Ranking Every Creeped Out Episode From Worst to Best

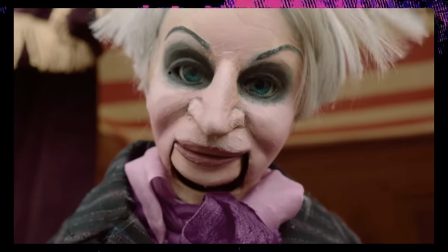She wishes to have full control over her parents and,
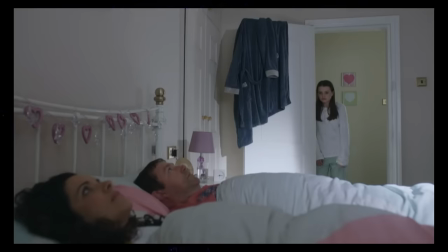well, she gets just that now the parents just lay there absolutely vacant in expression waiting for commands
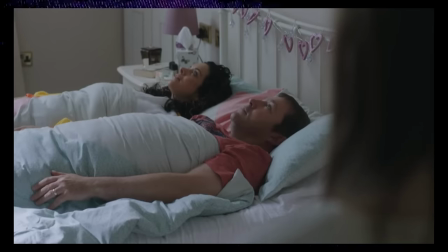it's actually really eerie and genuinely creeped me out but even then
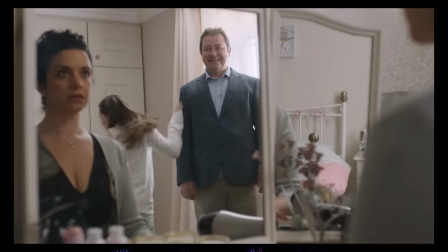if she's not constantly giving them commands they just kind of exist on autopilot i
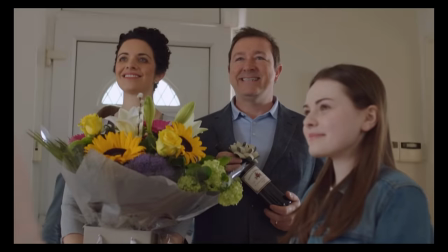specifically love how when they go to like this fancy dinner party thing that the dad is just holding a bottle of wine the entire time because
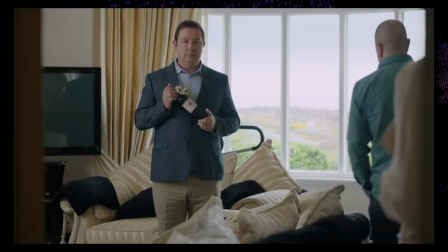like he was never given specific commands on what to do with it he was told to bring wine but he just doesn't know where to put it
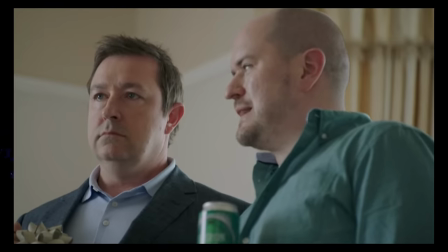it's simultaneously a funny visual but also a pretty creepy one too of course the cool group of girls end up being complete bitches and the
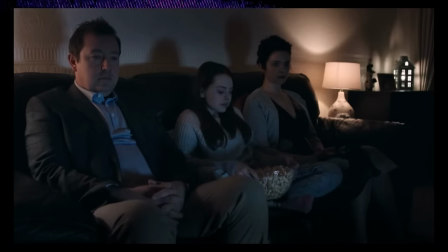main character ends up missing their parents and all their antics and so she tracks down mr black teeth in an attempt to undo the effects and he surprisingly
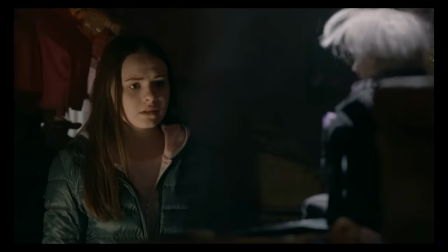agrees however she is trapped there stuck serving underneath mr black teeth
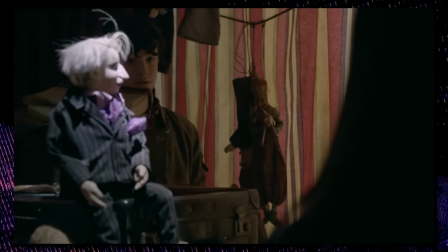until she can find a replacement she actually takes a spot of the boy who was stuck there previously.
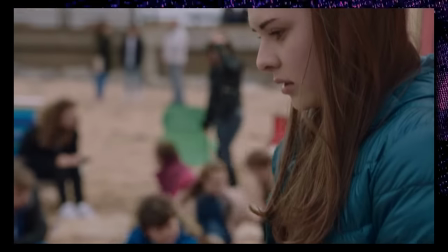It's a great way to end the episode, and admittedly, I'm a bit of a sucker for endings that are just like, uh-oh, the cycle never ends.
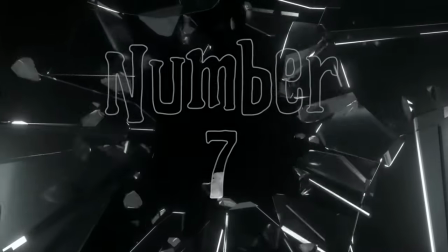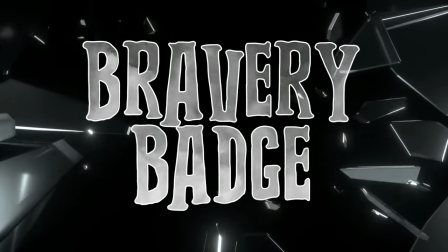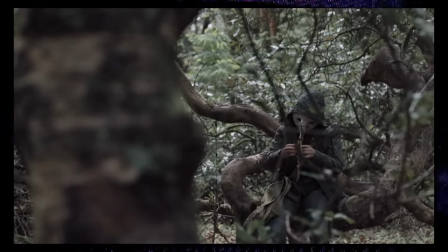Bravery Badge has probably some of the best atmosphere in the entire series, but before I talk about any of that, let's set up this one proper.
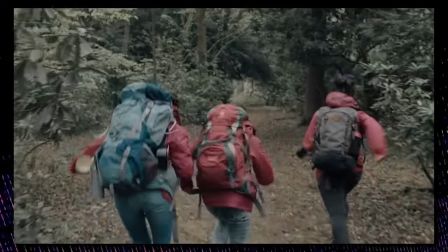It's a zombie episode with girl scouts in the woods but perhaps i'm underselling it just a little bit you see saying zombie is a bit of an
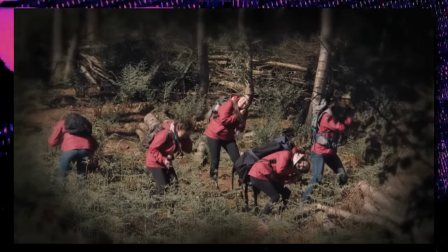oversimplification in actuality it's a parasite that ultimately infects all these girl scouts
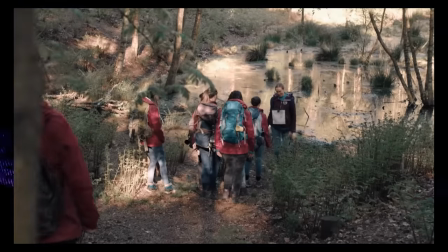and they don't actually behave like zombies either instead every infected person bleeds blue
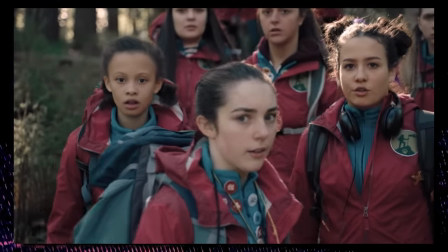from their ear and they smile really creepily and they have this really eerie humming that they do.
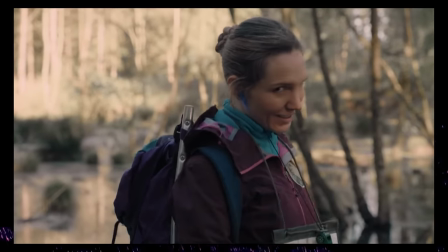Yeah, uh, maybe pitching this as a zombie episode wasn't a good idea on my part. These, these really aren't zombies. Oops.
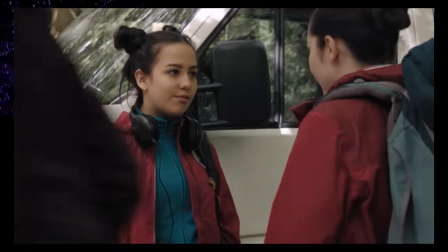But our main characters are this one girl who's very much an overachiever and this other girl who just doesn't want to be there.
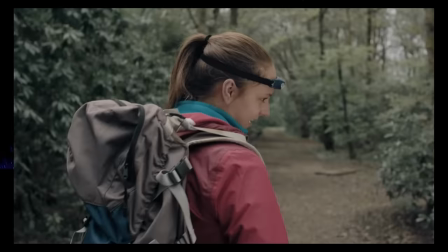But slowly, people by people and their troops slowly start getting infected.
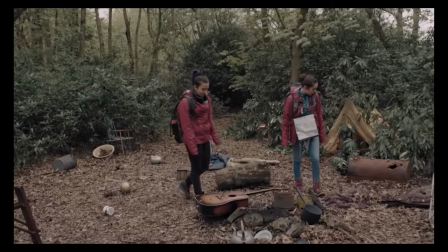And there's this really great scene where they come across an old abandoned campsite from a Girl Scout troupe that went missing in the 1980s.
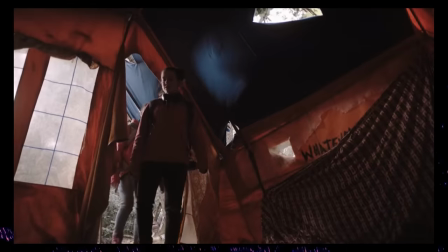And this is some truly terrific set design here.
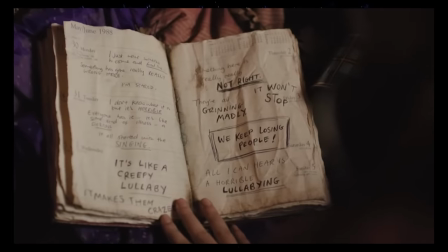What really adds to the creepy nature here is when they come across old diary entries that are really dark and morbid and kind of play out like Resident Evil diary entries.
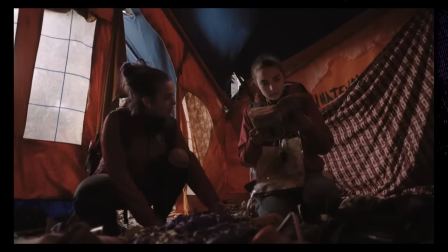It's fantastic!